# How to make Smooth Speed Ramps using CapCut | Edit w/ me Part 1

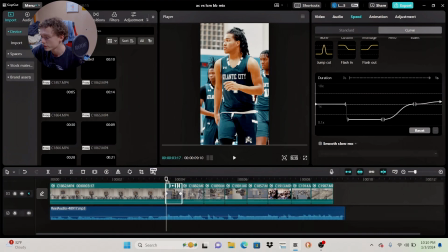(8:04)
So as you can slightly tell, there's a little zoom in on the 2nd, 3rd, 4th,
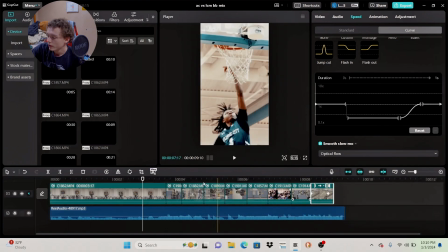(8:11)
5th, 6th, 7th, and 9th clip. Just a little, like it's not a focal zoom.
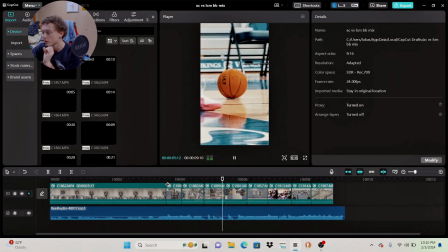(8:18)
It's like a scale zoom. You can barely notice it. It's there.
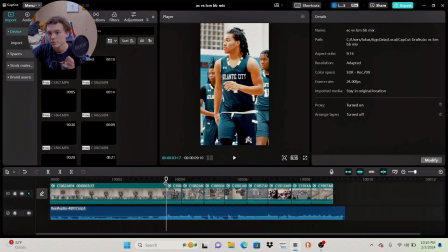(8:23)
It's very tiny. It's one of those things that you don't really notice, but it adds effect, adds motion, I guess.
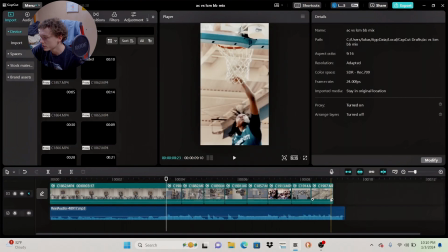(8:32)
But this one's really simple.
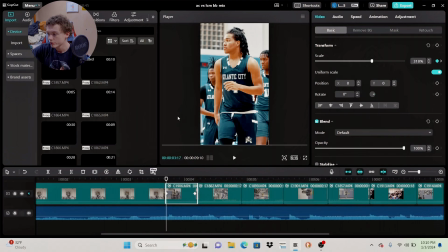(8:33)
Again, you just want to click on your video, whichever video you want to zoom in, and then you're gonna see on the right side there's scale, position, all that stuff.
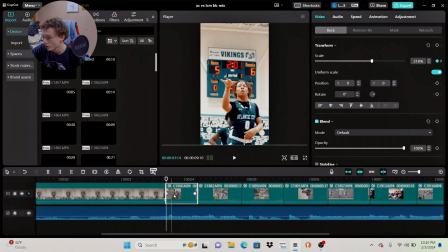(8:42)
Go on scale, go to the very beginning of your clip.
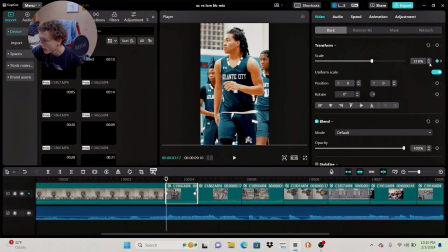(8:45)
So find your clip, go to the very beginning right here, and obviously since I have to crop in, I have the percent at 318. So you're gonna keyframe it at whatever percent you want it to start at, whatever the base percent is of your format.
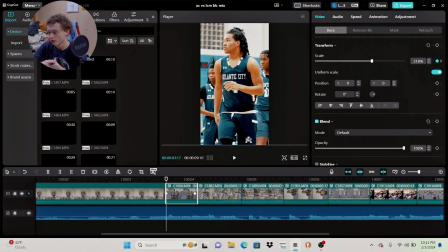(9:00)
If you're in horizontal or whatever the base percent is, horizontal would be 100. So you want to keyframe it at the first frame of the clip at 100. Then you want to go to the end, very end of the clip. I usually go to the very end, and then I'll go back a frame.
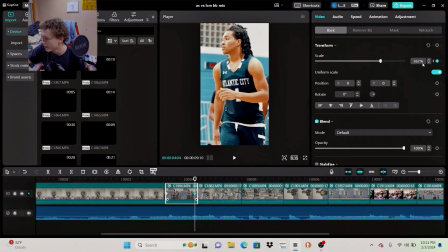(9:14)
I just press, left on the arrows, and then I will click wherever I think looks good. So obviously 318 is the lowest we can go before it gets the black bars. So I wanted it to zoom in a little bit further, so I brought it to, I think I brought it 367 originally, but 371 is basically the same thing.
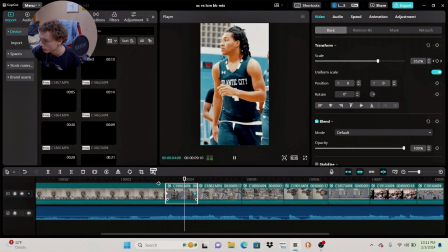(9:33)
And at the end, it'll just give you a slow zoom.
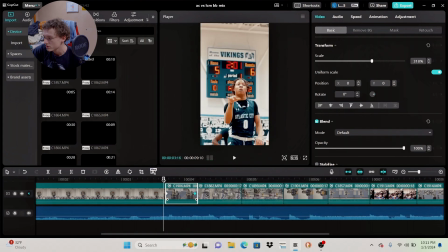(9:36)
I know it's really hard to see, especially because the clips are very short, but it is there.
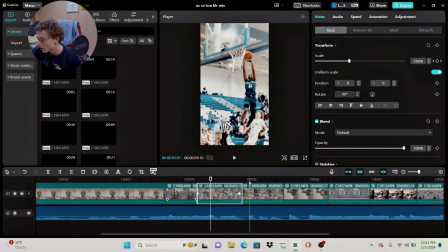(9:43)
I swear it's there. As you could probably tell with this clip a little bit better. Again, you could see the keyframes.
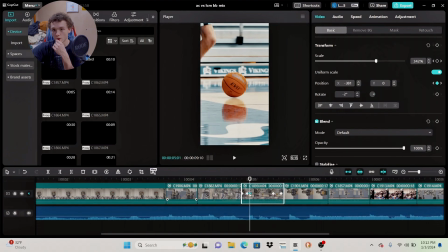(9:50)
This one, I believe I positioned because the ball I didn't like how the ball was off center, so I just positioned it so it tracked it. Positioning is moving it left to right so the ball's like in the center. Again, I can make a whole video on that. Doesn't matter. Yeah, so this clip you can kind of see a little better.
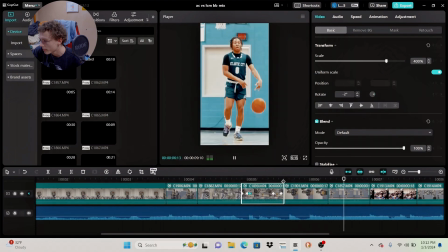(10:09)
It zooms in. It's not really a focal zoom, and as well as this clip, you can kind of start telling towards the end when they start zooming in more. But you can, if you wanted it to zoom in like faster instead of slower,
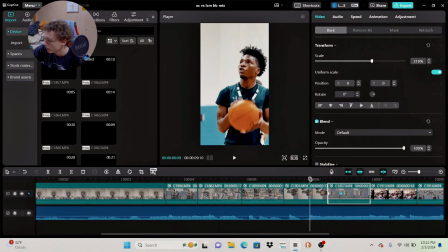(10:23)
you can just take this keyframe and move it on up, and then it just zooms in a lot quicker.
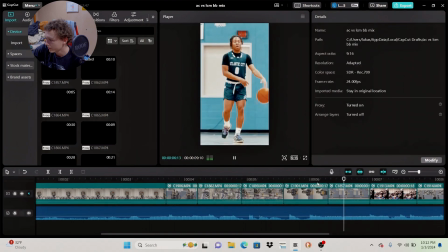(10:32)
Zoom it out. You know, it kind of just whatever you want to do.
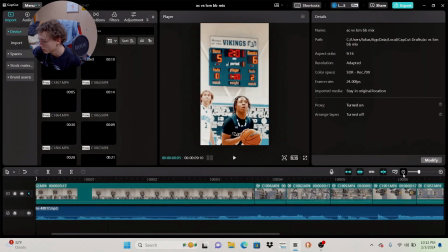(10:38)
Obviously, the last thing is like footage. I can't give you good footage.
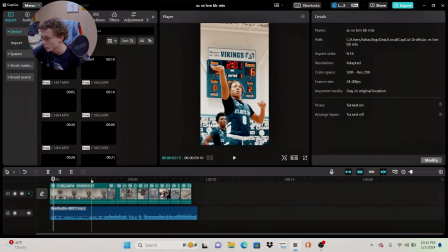(10:43)
I'm not saying my footage is great, but it is 4K, so it kind of the quality is there at least. I try to get the angles there. I try to get the cinematic shots there. I try to do the best I can, but obviously I can't gift you footage. So that's kind of on you to pre-plan your shots, pre-plan what you want.
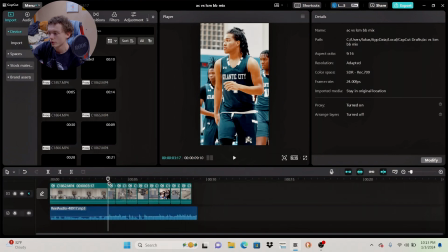(11:03)
Again, always have a mindset going in what you want to do. I usually have the audio picked out before the game. I can't lie, I had this audio picked out before the game. But that's really about it. Nothing crazy.
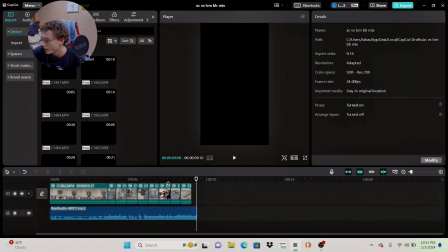(11:14)
I made at the end, I cut it to black on a cut and then just let the rest play,
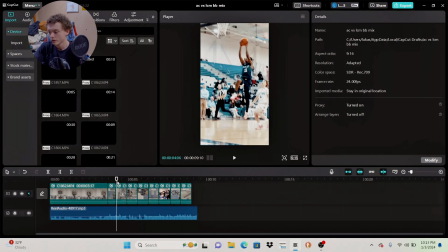(11:21)
because I feel like that's a little better than having just a 0.2 second clip. But that's really it. Export it 1080 24 frames, because Instagram, their conversion units, the
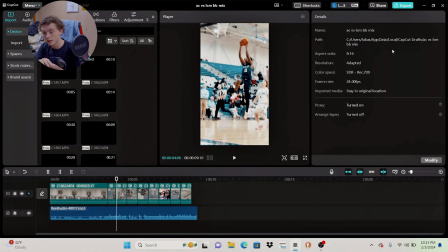(11:39)
Instagram's normal format is 1080 it's 1920 by 1080. You always want to export at what you're going to be posting on, because if you export it at say if I export my video at 4K and then post it to Instagram,
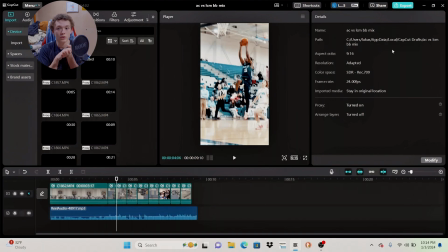(11:53)
Instagram will compress it. And I don't know if you're a photographer, videographer, you know about Instagram's compression. It's terrible. It's probably the worst thing about Instagram is the way it compresses photos. So you don't want Instagram to be handling your compressions.
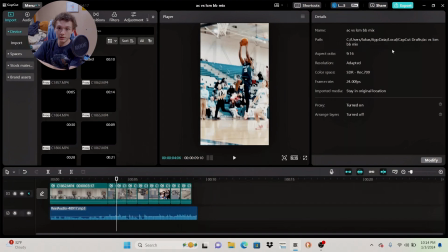(12:07)
So if you put it in 1080p, it'll still keep the same quality when you go to upload it.